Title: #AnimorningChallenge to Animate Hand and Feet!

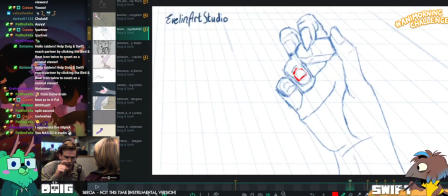5496s
But that's pretty much all I can find, is just clarifying some of the arcs, like refining a few of the drawings.
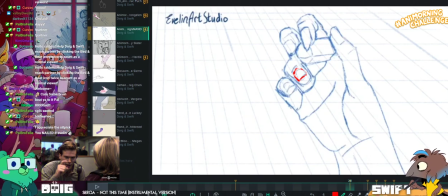5503s
Like, I think it's beautiful, Evelyn. You did an awesome job. Nicely done, Evelyn. Yeah, nicely used reference there. I give you the gold star. Oh.
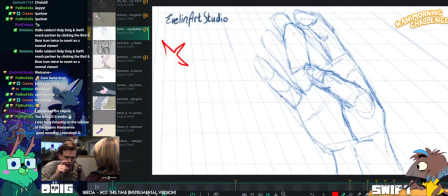There you go. It's perfect, India. Thank you.
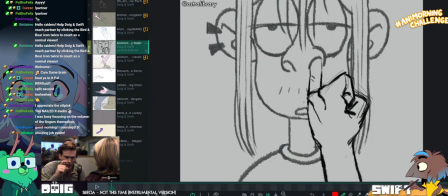5524s
Okay, let's head on over to Astral Library. Yay!
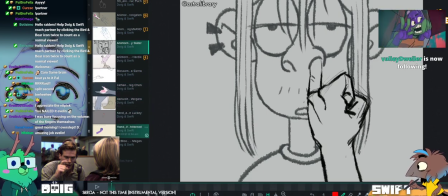5530s
I can guess which gesture this is. Is there going to be a lot of twists?
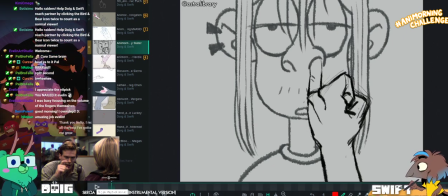5537s
Let's have a look.
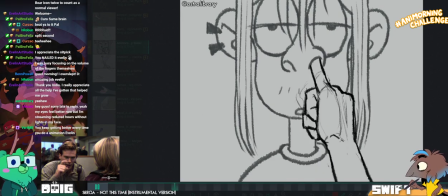5541s
Twist. Oh my gosh, it's so grody. At least they didn't eat it.
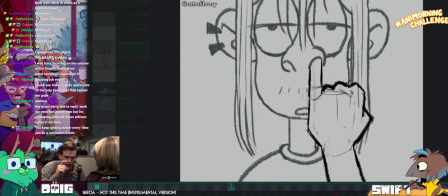5547s
Yeah, I was scared. I felt real fear.
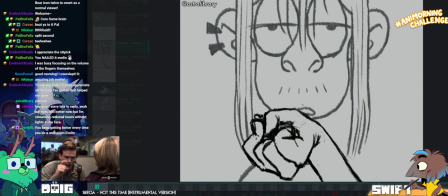5553s
Oh, hey, Astral Library's in the chat. Heyo. Yeehaw!
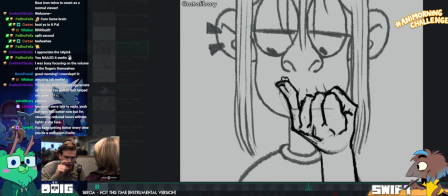5558s
Welcome. Thanks very much for taking part.
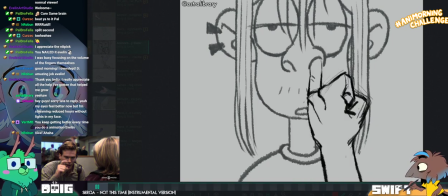5563s
Sorry, Mike, what were you going to say? I was just saying, is it Astra Library or Astra Library?
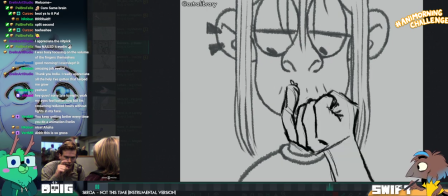5571s
Library is hard to say. Library, there we go.
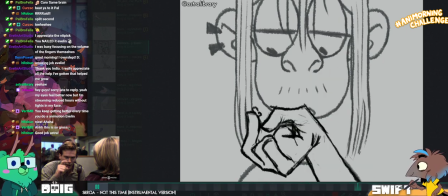5580s
I like okay. The absolute non-plusness. Yeah, no, I like this character model, it's fun.
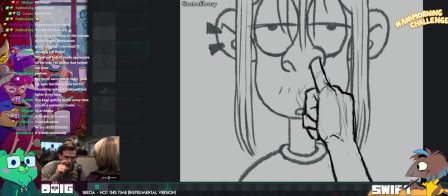5586s
I think the hand rotation is feeling pretty nice. There's a lot of rotation happening that I think...
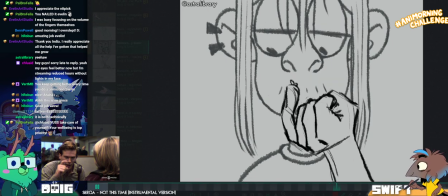5595s
It feels pretty nice on the wrist.
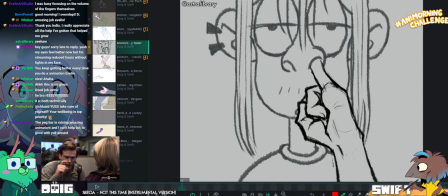5599s
Especially here, where you get to see that bump of the bone and the tendon, the gap between the tendons here, that's really nice.
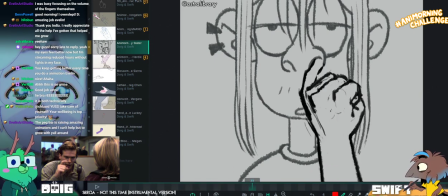5607s
Yeah. Here, I feel like we're losing a little bit of it.
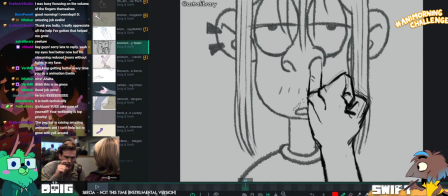5612s
A little bit of the feeling of dimension that the forearm has and the wrist has.
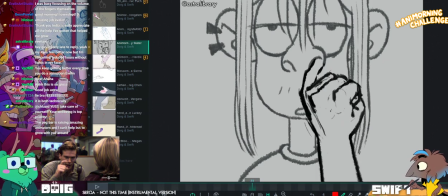5623s
Let me
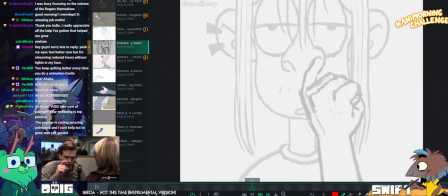5625s
pop on the trace here so I can show you, or at least try and work out what it is I'm having a problem with, because yeah, the hand is moving up here
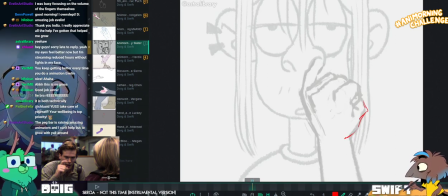5637s
and rotating a little bit, so got this kind of thing going on.
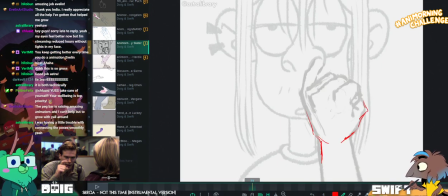5650s
I think it's just a matter of the forearm feeling like it might need to move a little bit more than it currently does. Like, the elbow would be moving here for this kind of rotation, I think.
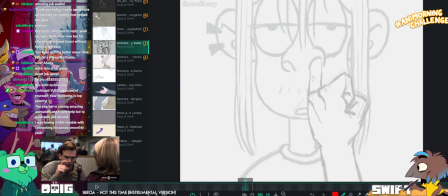5663s
To actually rotate the hand in that manner, it'd be very weird to rotate that just from the wrist.
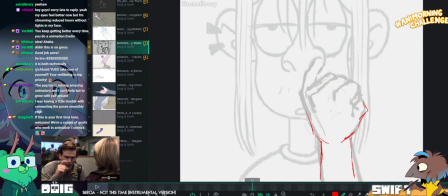5673s
I think the elbow would need to get involved, and therefore I think the forearm would probably go off the screen more at this kind of angle as the elbow comes forward.
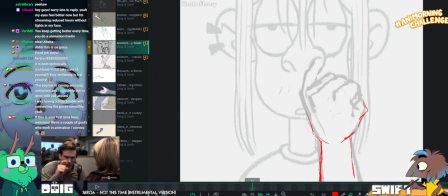5683s
Does that make sense? Feels a bit unnatural to me. The main note that I had that I saw was that I think your flick isn't reading as well as it could,
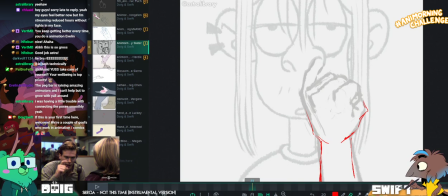5693s
because rather than have the finger expand outward when you flick,
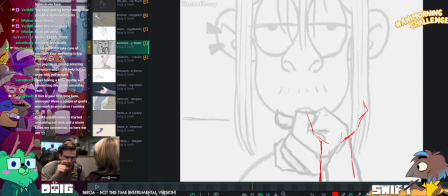5700s
you have the finger which is flicked, the bogey is flicked off, immediately curled in.
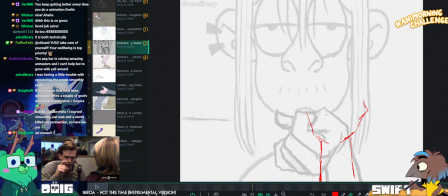5708s
If you do that gesture yourself, just flick your little finger, the little finger remains outward.
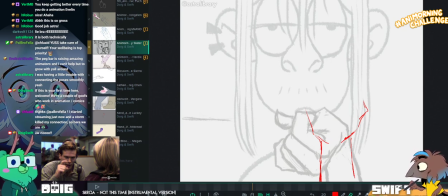5718s
You can't flick the finger with the finger immediately coming back in. Oh, yeah. So I think that's the first thing that we can, like, really clarify.
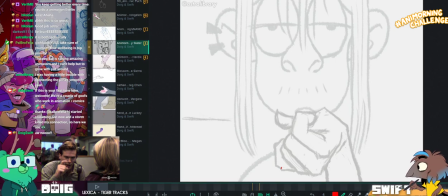5736s
Oh, no! Clyde says, I started streaming just now and a storm killed my connection, so here we are. No.